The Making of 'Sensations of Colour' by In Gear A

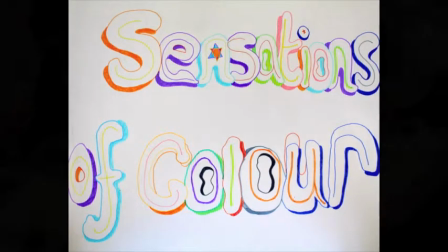(0:00)
Welcome to our documentary. In this short film we will show you how the Ingear A group at SGS College built and made a piece of video art.
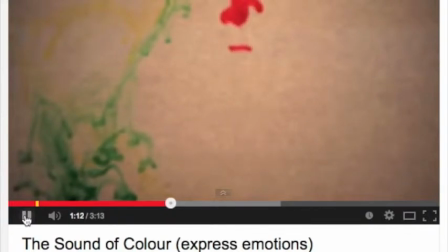(0:08)
We began by watching a video on YouTube called The Sound of Colour by Purple Gal.
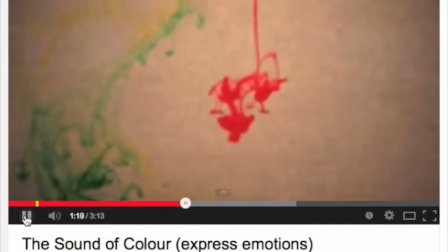(0:14)
This video inspired us because we liked the use of coloured ink and water and music to express different emotions.
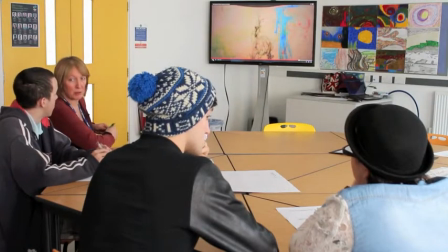(0:22)
And we had a discussion about how we could have made it better.
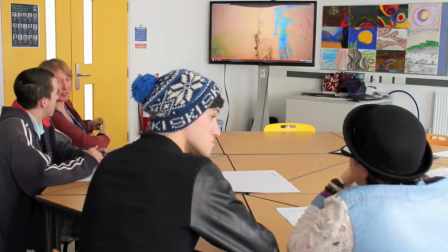(0:26)
We wanted to make it longer because it was too short with the other one we wanted to make it brighter as well so
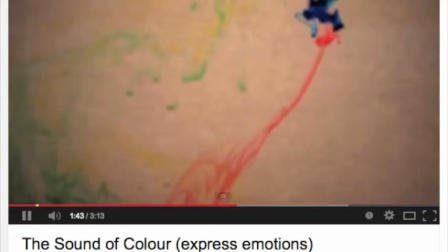(0:31)
it'd catch people's eye and also make the music relate to the colours.
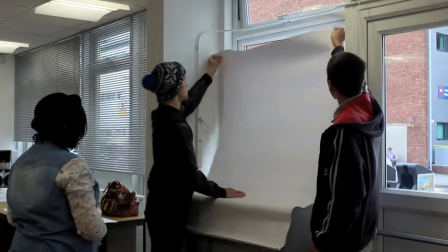(0:39)
We used paper so it blocked out all the background image so we could get clear image on the camera.
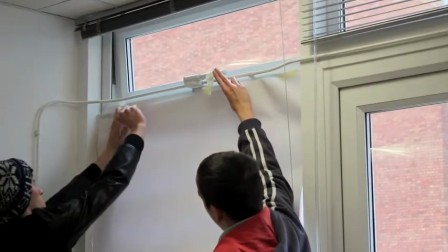(0:45)
It also allowed a small light, a little bit of light through.
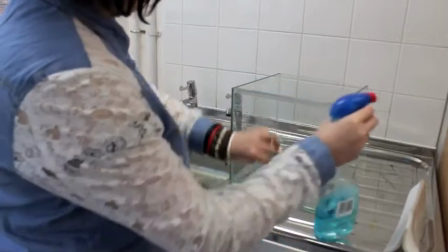(0:49)
We then prepared the glass tank by cleaning the sides with glass cleaner to get rid of dirt and smears.
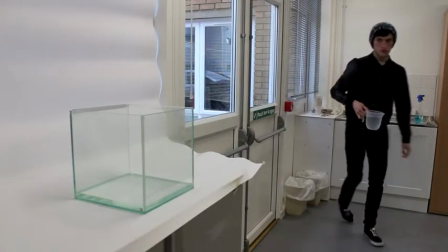(0:56)
We moved the tank onto the background area and filled it with jugs of water.
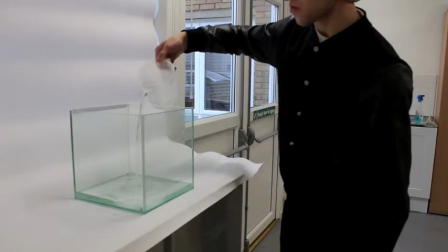(1:00)
We filled the tank this way to make sure we worked safely.
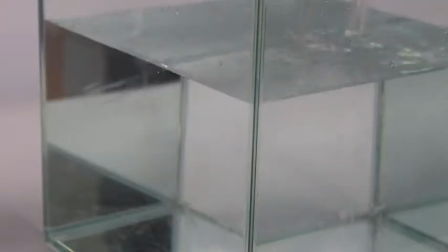(1:04)
A full tank of water would have been too heavy to carry and would have been too much of a risk.
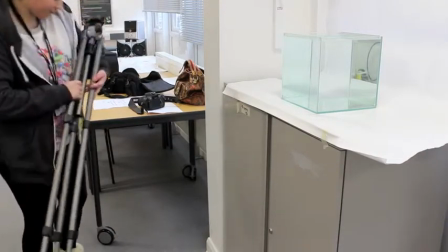(1:14)
Connie set up the tripod ready for the camera.
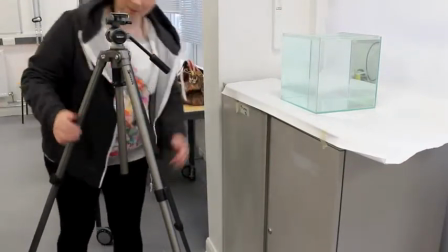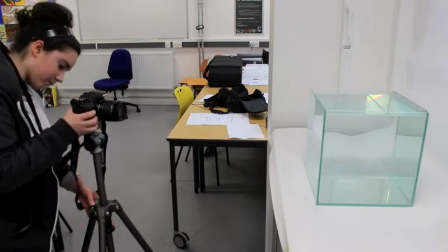(1:24)
We find that it is very important to film the top half of the tag. The most interesting swirl shapes happen at the top.
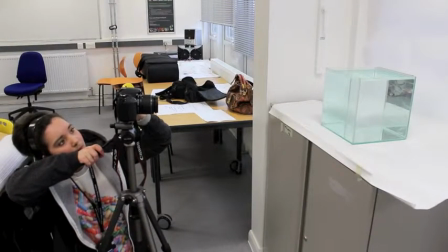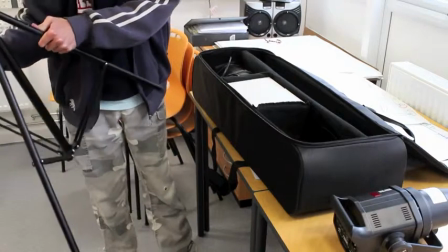(1:39)
We needed the extra lighting for the film to boost the amount of light in the room and make sure that the area we were filming was nice and bright.
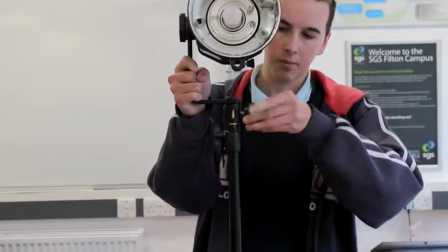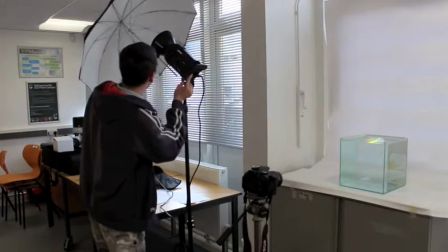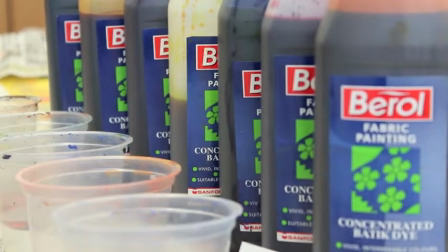(1:59)
Next we set out all the colours that we are going to use onto newspaper.
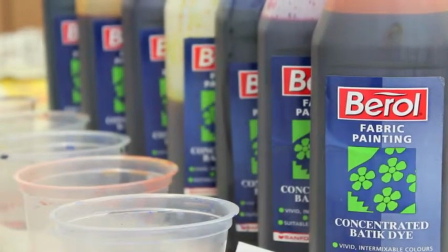(2:04)
It was very important to use the newspaper to protect the table surface
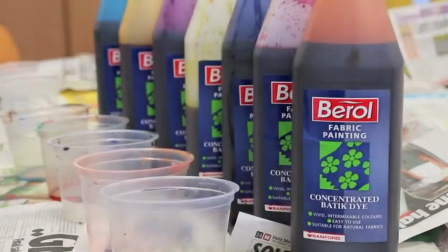(2:09)
as the ink we were using was very strong and stains very easily.
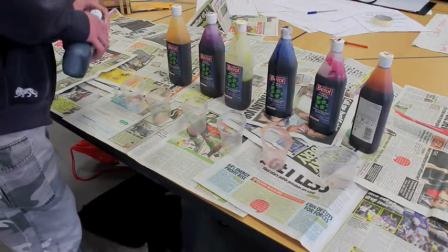(2:14)
We poured small amounts of ink into the separate plastic container.
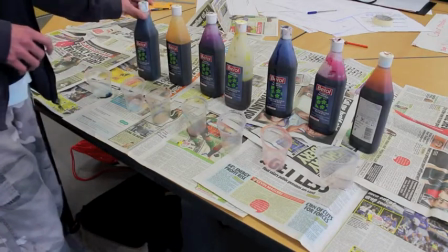(2:19)
We found that we only needed to use a small amount of ink as we tried using a larger amount.
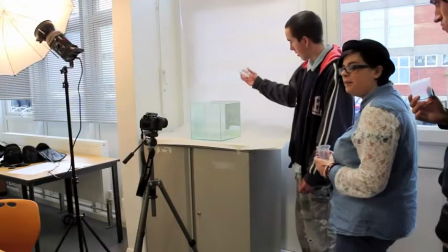(2:25)
The effect of the color swimming in the water was less effective. We took it in to pour that ink into the tank one by one.
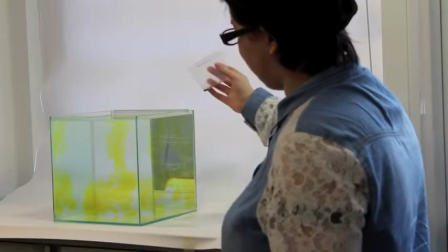(2:34)
We timed 45 seconds between each colour being poured to allow
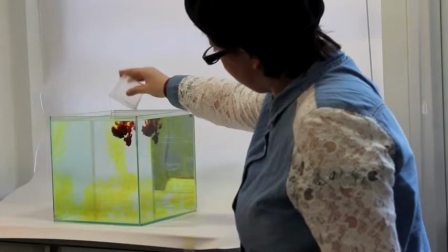(2:39)
for enough time for the colours to swirl and the chosen song to play.
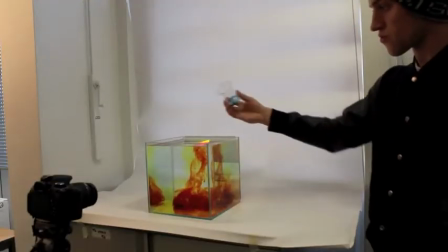(2:44)
We also decided to reduce the laser colour.
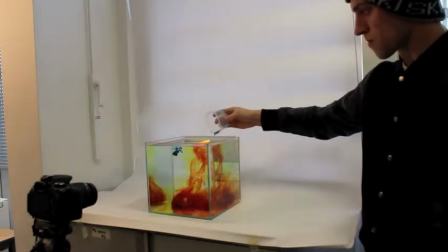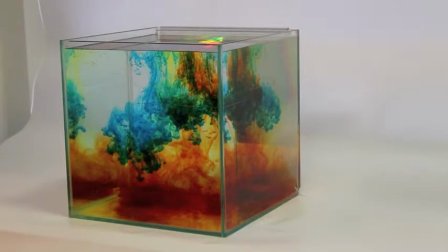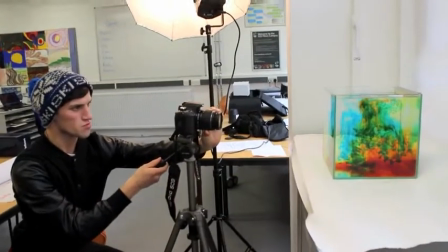(3:07)
We made sure that the camera lens was in focus and double checked that the angle of the camera was
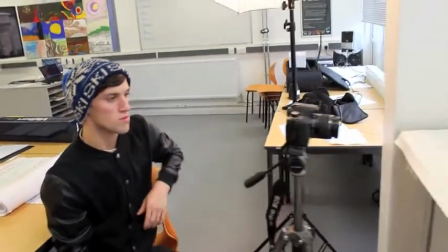(3:15)
correct and also that it was still filming and hadn't run out of battery or memory card space.
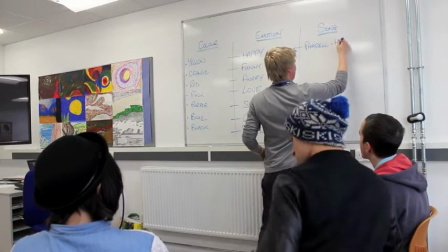(3:25)
We had a group discussion about what sort of emotions each of the colours represented.
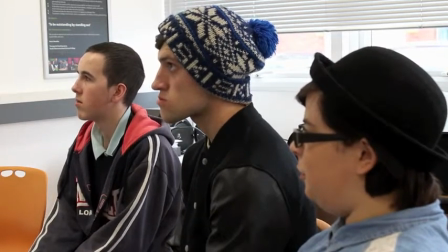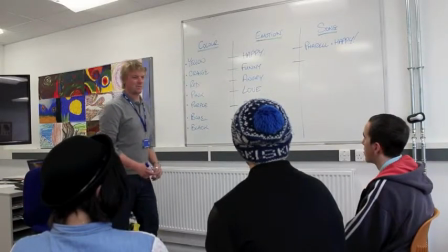(3:41)
We linked the colours to the emotions what we liked.